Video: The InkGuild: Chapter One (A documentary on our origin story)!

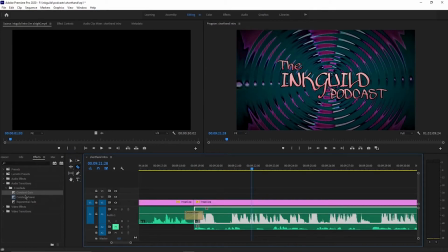yeah that works the constant gain definitely helps transition better into a different topic when we were first editing the podcast it was very much just it was more or less just piecing everything together the first few episodes of the
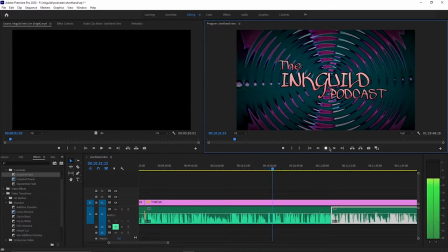podcast pretty much followed that formula where it wasn't super creative or at least it wasn't as entertaining as I could have made it been but once we eventually found a good formula to record not only were we more comfortable or not only were we more comfortable speaking but editing wise it became a lot more fun visual jokes um cutaways i think basically whatever tips that i could start to make an hour-long um static for basically what was an hour-long uh recording of static footage how could i make that how could i make
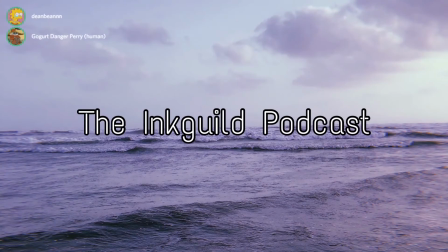that interesting i've added in a couple new things to like to a recording to make it a little bit more intuitive so for one thing um we're recording straight onto our background
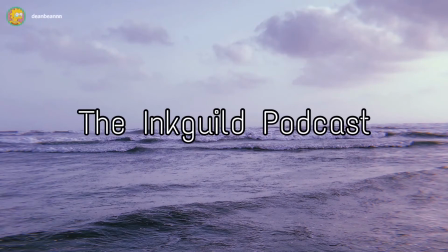which isn't a little thing but it does help kind of with like consistency sake and also
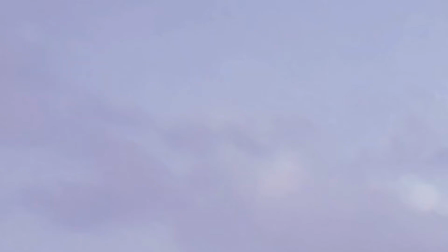we now we now have an overlay which shows us whenever we speak i guess personally i always figured that we couldn't just be limited to doing you know to speaking on hour and a half almost two hour episodes so our first video outside of podcasting was a funny moments compilation called in guild's funny moments joking about the throne of glass series and i say joking because we are too small to say roasting yet and the sarah j mass fandom is vicious in
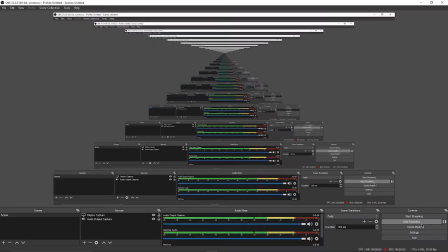the second book in book two i knew that but you actually like this character that's even
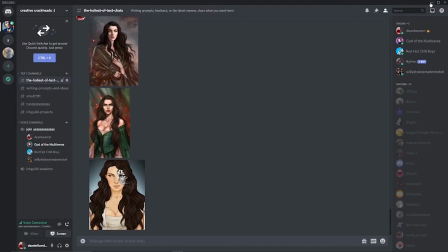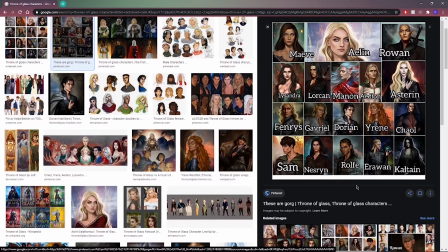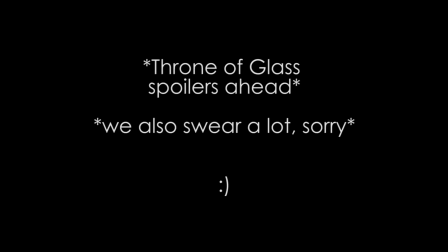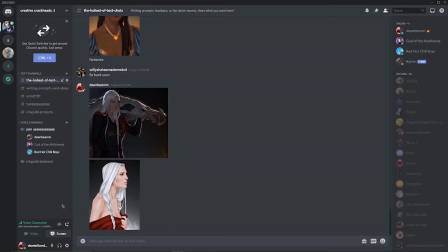Looking back at that first video,
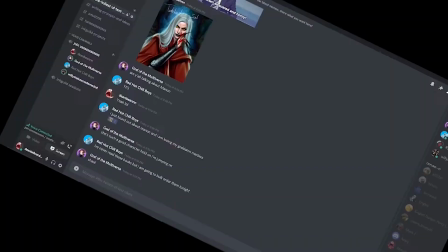it was definitely a step up from the kind of content that we had been doing before because it,
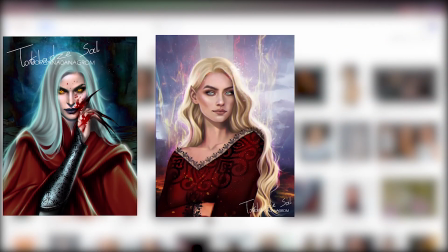on my end at least, it was a lot more demanding to edit. You know, trying to incorporate jump cuts,
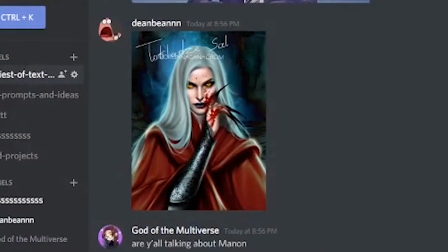flying jpegs, and you know, really making sure that the joke that we were making at the time had some kind of nice visual effect to what was eventually just a discord call the one that i really enjoyed the most um recording was a or was part one of a series that we have on our channel called the ink guild reads and if any of you
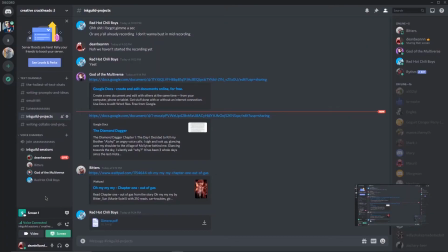have seen it i kind of introduced it in the video so hi i'm dean of the ink guild and this is going to be a disaster.